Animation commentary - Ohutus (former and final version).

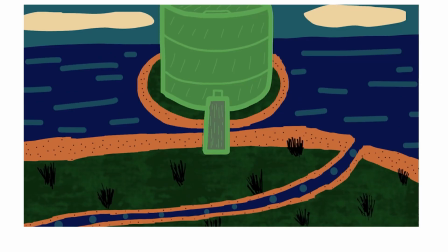986s
Alright, so that Kia, and then keep track of the pods.
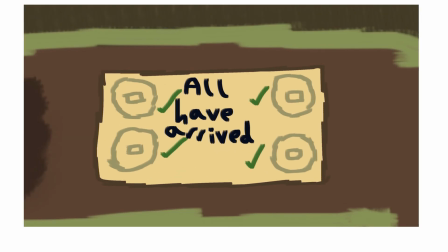992s
He's looking around.
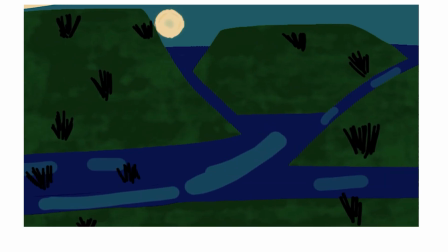994s
Here's one escape pod here, and then it's still maintaining the idea of contacting one another to say, oh, we're landing.
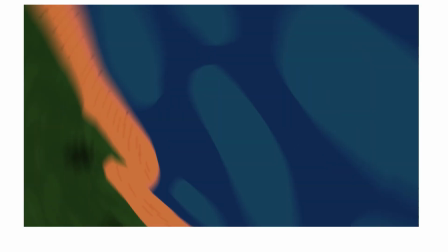1005s
Also, again, the previous falling shot with the big blue one, I liked how this sky slowly faded.
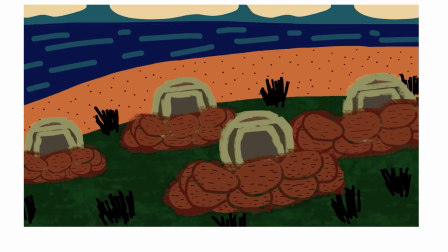1011s
It's a really cool detail. Even right here, it's all blurry. As it was spinning, so that was a nice realistic detail.
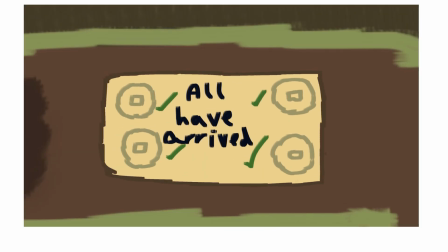1019s
Although on the other hand, I've tried to apply a lot of motion blur,
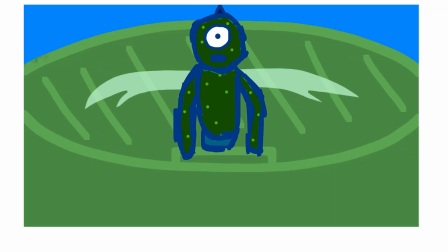1025s
but the motion blur only works with the keyframe animation and not
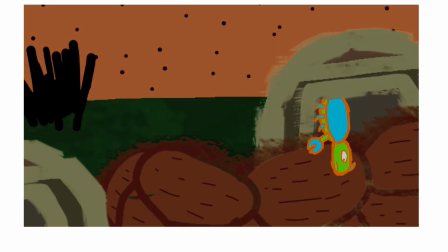1031s
the frame by frame stuff, which is a bit of a shame. More variation of coming out,
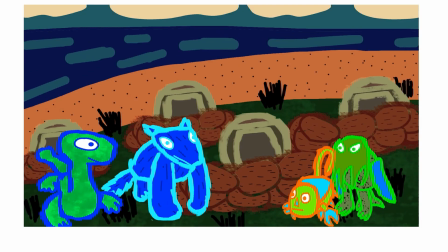1036s
cool. And then you see that the land's not quite the best, nothing much to eat or drink.
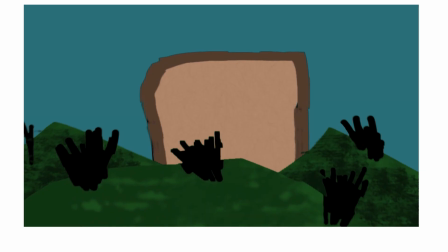1042s
But he's like, oh, there's a much better area.
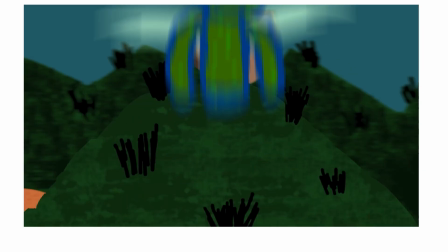1046s
So now the mountains, now the safe haven, and now we can like a nice place, go there.
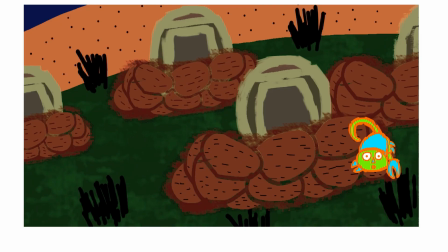1052s
And so you're still maintaining the same idea of oh, he's got his tail, that's good.
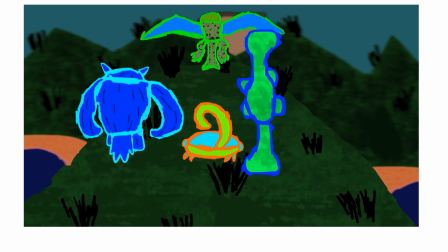1059s
On the left, of the little one trying to be friends with them.
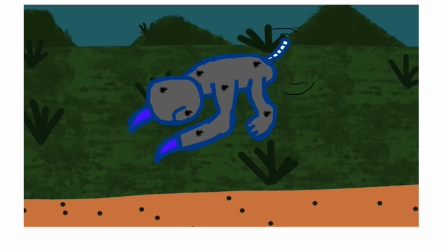1066s
Oh, good blur there. But yeah, now they see that they're hoarding all the fruit.
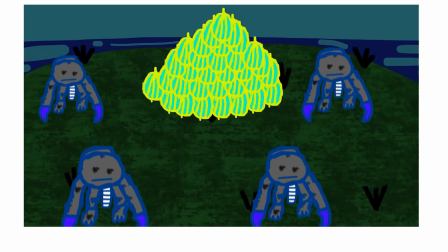1076s
So he's just explaining the lot, and now they're going to go after them.
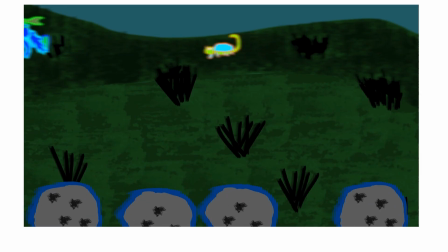1082s
They're scaled up a bit, so it looks like they're running more, but there's still a thing that could have been done better.
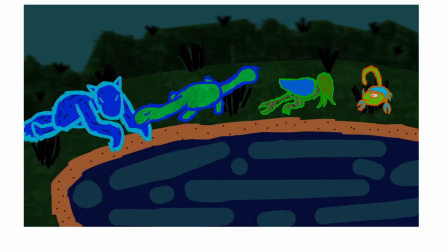1088s
Even more blur as well. Even the background's darker to help differentiate the land, and also different angles of how they're all travelling as well.
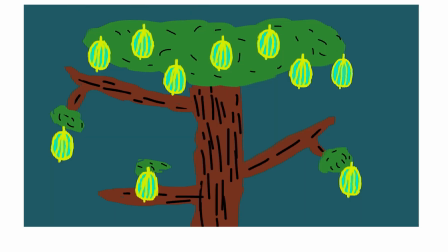1096s
So that's, once again, just more variation. They'll maintain their fruit scene.
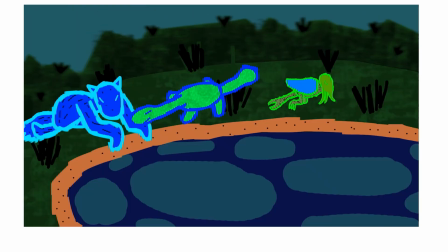1104s
Yeah, the characters look so much better with these highlighted edges, don't they? Oh, close up.
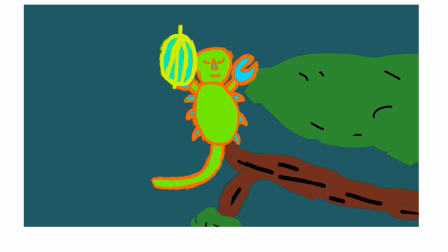1109s
Okay, yeah, just more centre.
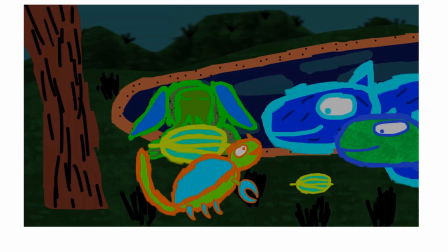1113s
Yeah, even the circular one had his head chopped in the first version, but here it looks much better.
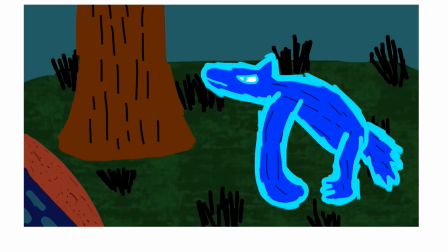1119s
And here's the team working segment.
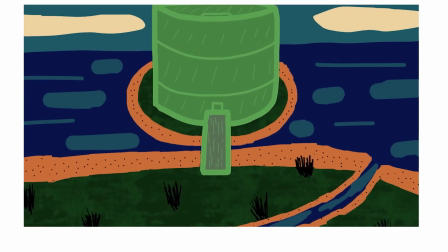1126s
And then, yep, off they go. Now also back to the building.
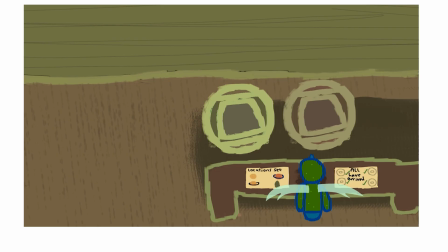1134s
I guess it looks like more escape pods are being sent.
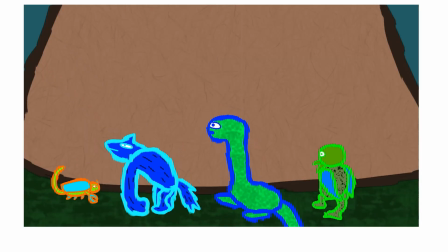1141s
I think, let's just see what the C means.
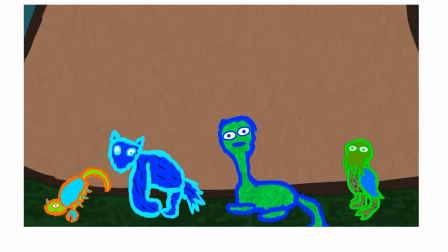1144s
Oh, maybe let's just show that the pod's been sent, but you're just going to help them.
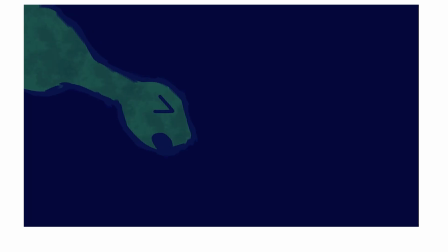1150s
But how did they know they're in danger? I'm not sure. Anyway, fight scene's pretty much the same.
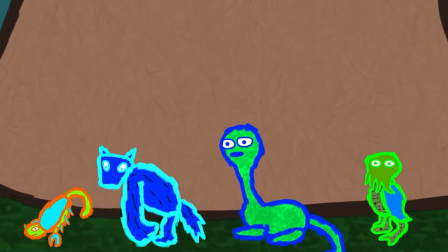1157s
Oh, it's a bit darker there. Also, straight out the water, that's a bit better. That was a bit of motion blur there.
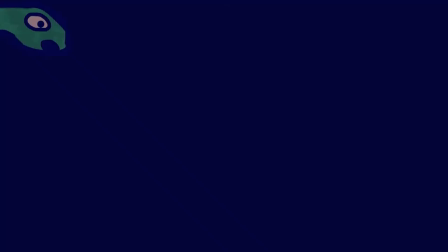1163s
That's a lot darker, so that's cool. He's down.
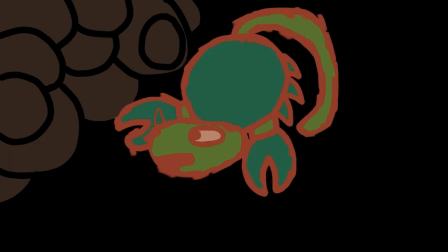1170s
Even Goo has no outline. Yeah, there goes, helping the others.
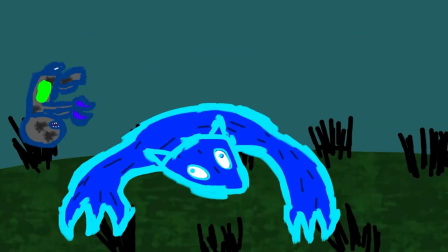1176s
Yeah, that other scene in the building, that was a bit confusing looking again. That was a tad quicker and better.
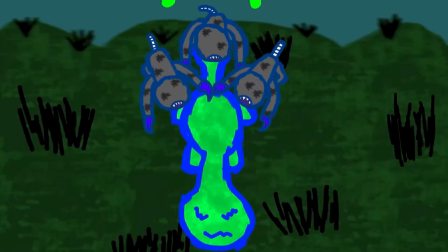1183s
And there you go, yeah, just that miniature trio, yeah, just not there at all.
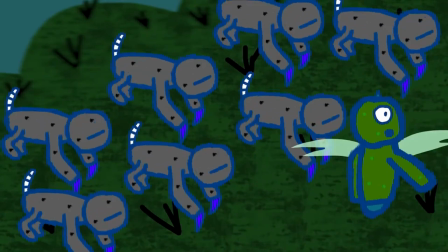1189s
Oh, okay. I forgot about this change. So yeah, it just helps with the morality.
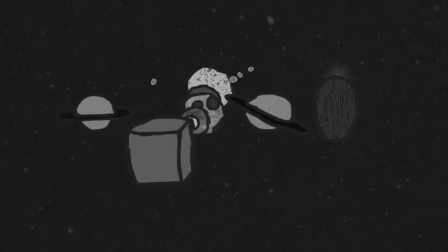1198s
So yeah, instead of just making them outright bad guys, yeah, it's just
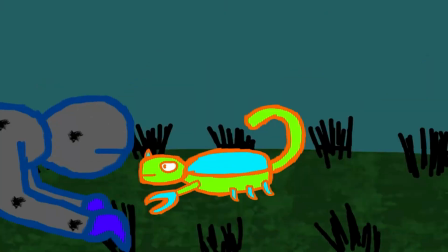1203s
clarifying the misunderstanding, and actually getting on and actually, being able to share.
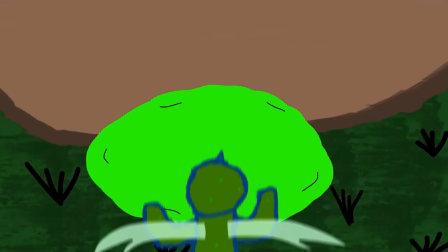1208s
So there you go. Yeah, just a much better idea with speed.
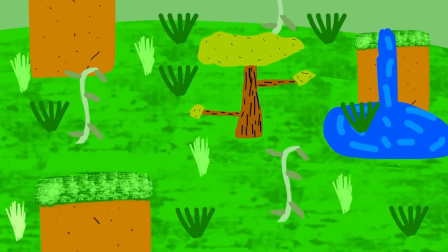1213s
And so that's what it explains a lot of that. These machines have cause of destruction everywhere.
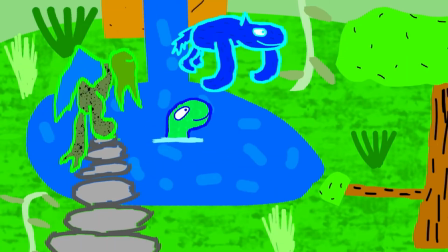1222s
Oh, even that's a brand new shot as well. The drone. So they're all looking at one another, and there you go.
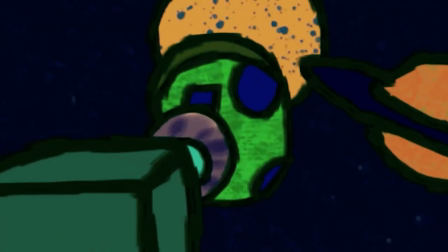1230s
They all agree to one another, using the good save fruit, which is really nice.